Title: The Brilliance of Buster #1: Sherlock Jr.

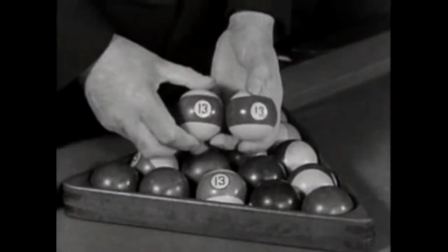(4:15)
His nemesis and his partner in crime intend to kill Sherlock by replacing the 13 ball with an explosive replica.
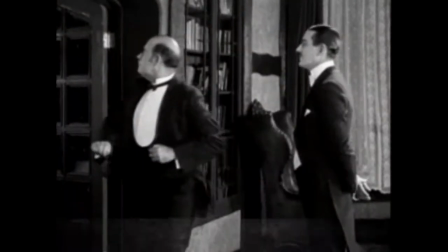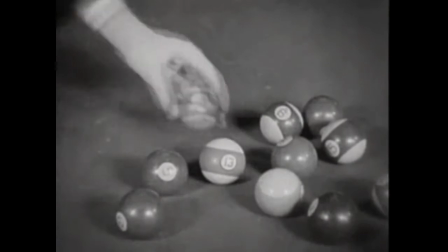(4:28)
After they make the swap, the villains leave the room and wait for the explosion, which never comes.
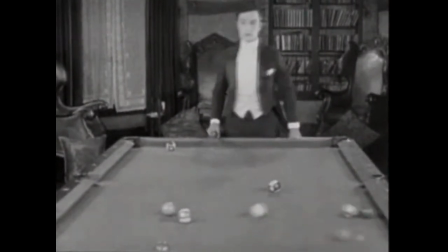(4:36)
Despite running the table with a series of amazing shots, Sherlock never so much as grazes the 13.
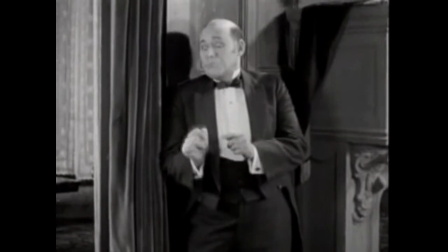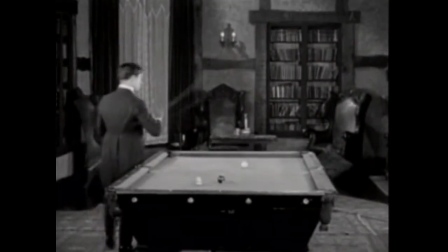(4:51)
Until the last shot, that is, when Sherlock lines up behind the 13 and...
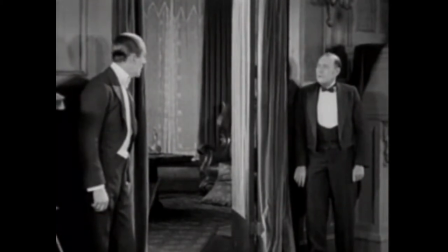(5:00)
So how did Sherlock know that the 13 ball was a bomb? And how did he navigate his way past the other deathtraps they set for him in the billiard room?
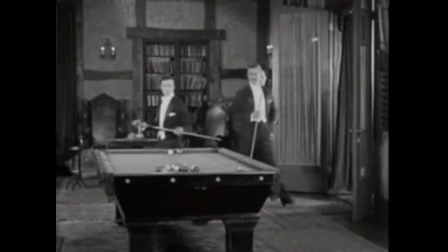(5:08)
Was it just blind luck? Did he smell something fishy when both guys suddenly fled the room as soon as it was his turn?
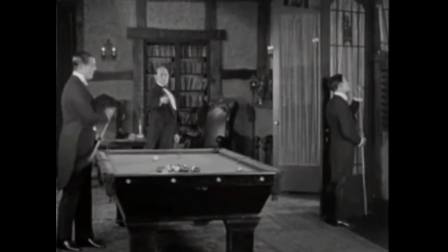(5:17)
My guess is, it's that last option. He knew about the 13-ball bomb and the other booby traps from the very beginning.
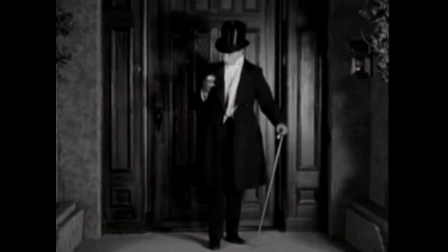(5:26)
After all, it's his dream.
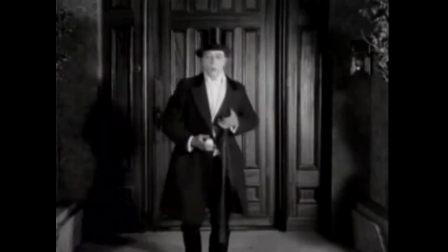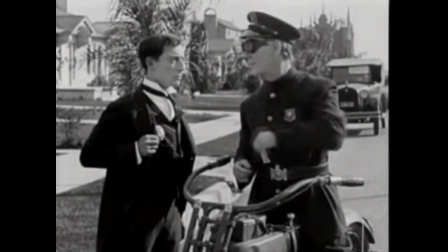(5:35)
Second, this motorcycle sequence. Sherlock's sidekick Gillette shows up to give him a lift, but then, without Sherlock noticing,
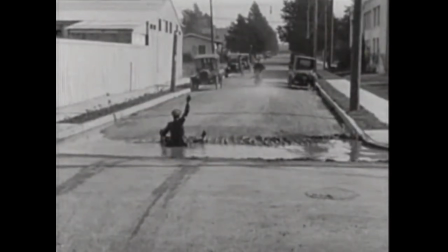(5:44)
he falls off the speeding motorbike, leaving Sherlock perched precariously on the handlebars.
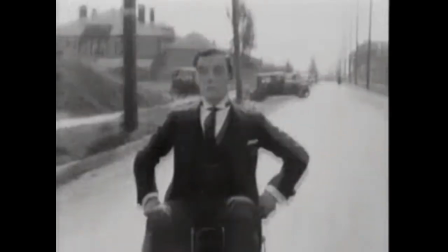(5:49)
This leads to a rapid-fire series of classic Keaton stunts, weaving across a busy intersection,
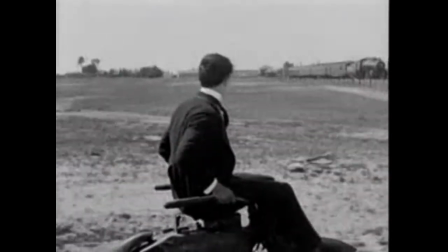(5:57)
riding over a collapsing bridge, crossing in front of a speeding train at the last second,
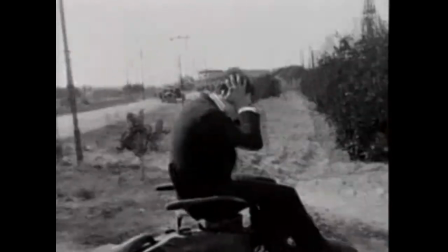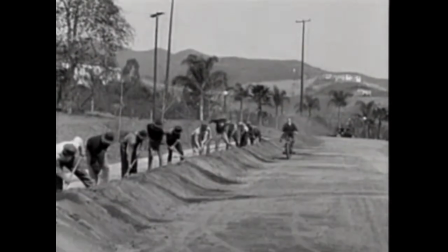(6:08)
And, inevitably, to the realization by Sherlock that nobody has been driving the bike this whole time.
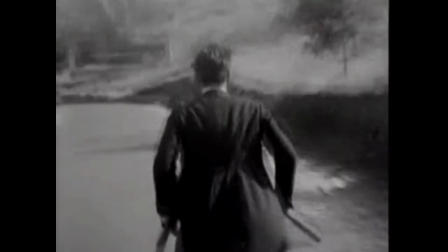(6:15)
First he looks at the seat where Gillette should be, then he looks through the camera right at us, like it's our fault for not saying something.
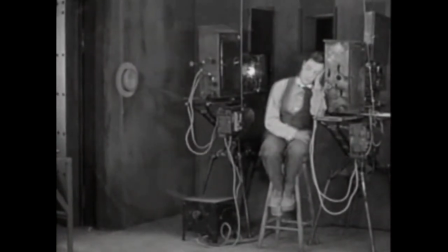(6:25)
Finally, there's the most magical moment in the movie, maybe in any movie.
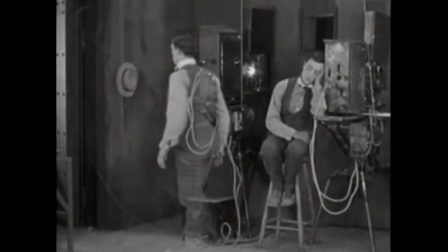(6:30)
It comes before either of the two scenes I've just mentioned. It's the moment, right after Buster falls asleep at the projector,
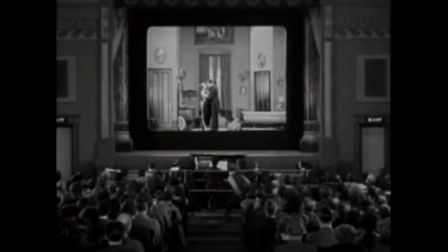(6:39)
when he stands up from his seat in the theater and walks into the movie. And it's as simple as that. No big, obvious special effect. No dramatic close-ups or slow motion.
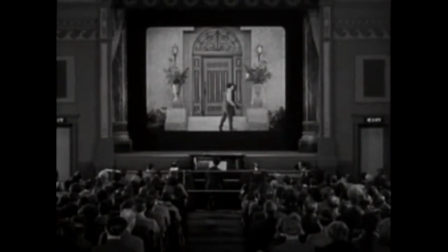(6:54)
He just stands up and steps into the screen. It's no big deal to him.
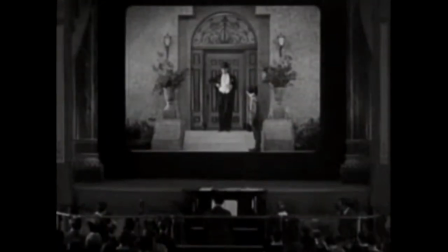(6:59)
It didn't even feel like a big deal to me when I first saw it until I stopped and actually thought about what I'd seen.
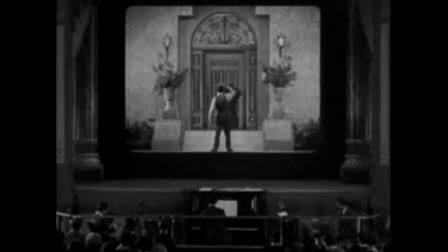(7:06)
One moment he's watching the movie, the next he's in the movie,
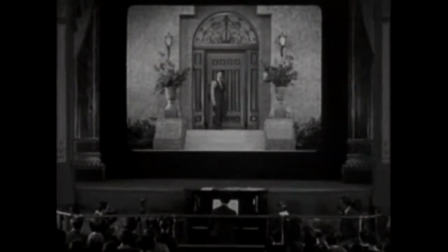(7:11)
and it happens right before our eyes, and it seems like the most natural thing in the world.
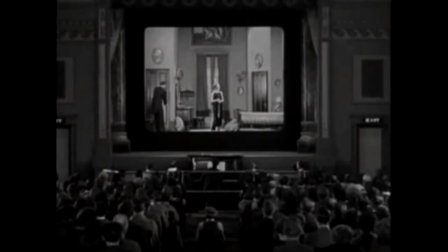(7:17)
Maybe that's because Keaton has been subtly preparing us for this point in the film. See the way the shot is set up?
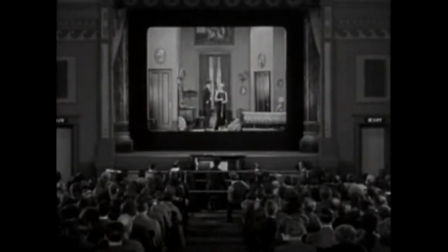(7:23)
It's a frame within a frame, with the inner frame of the movie being projected, surrounded by the larger frame of the theater, And Buster just steps from one frame to the other, from the outer frame to the inner frame.
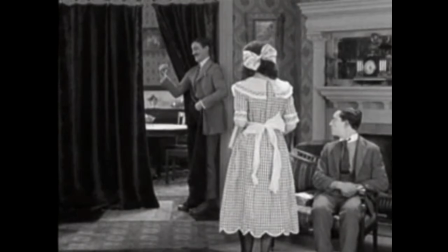(7:37)
We've already seen this shot in the film. Check out this scene from a few minutes earlier, when Buster and his girl are interrupted by his rival.
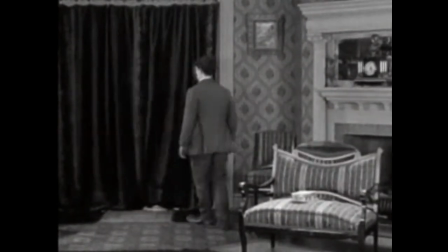(7:44)
The girl and the rival leave Buster alone on the couch and go into another room. The shot is just the same here as it will be in the movie theater.
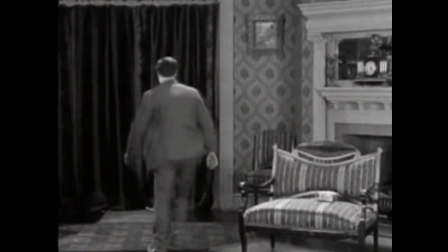(7:53)
An inner frame, the next room, within a larger frame, the room where Buster sits.
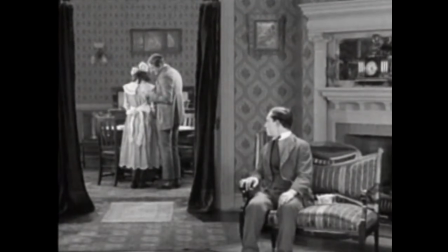(7:59)
And when he's had enough of seeing this interloper try to get over with his girl,
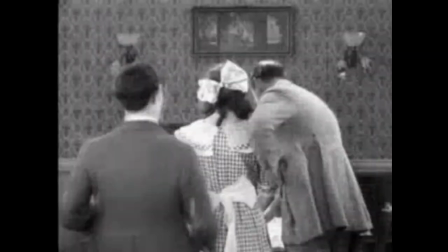(8:04)
Buster stands up and marches directly from the outer frame to the inner frame to put a stop to it,
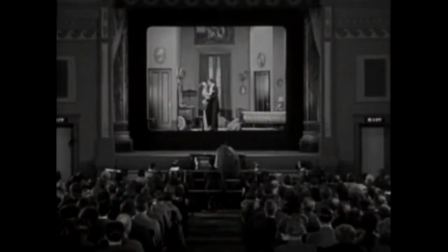(8:09)
just like he does a little later in the movie theater.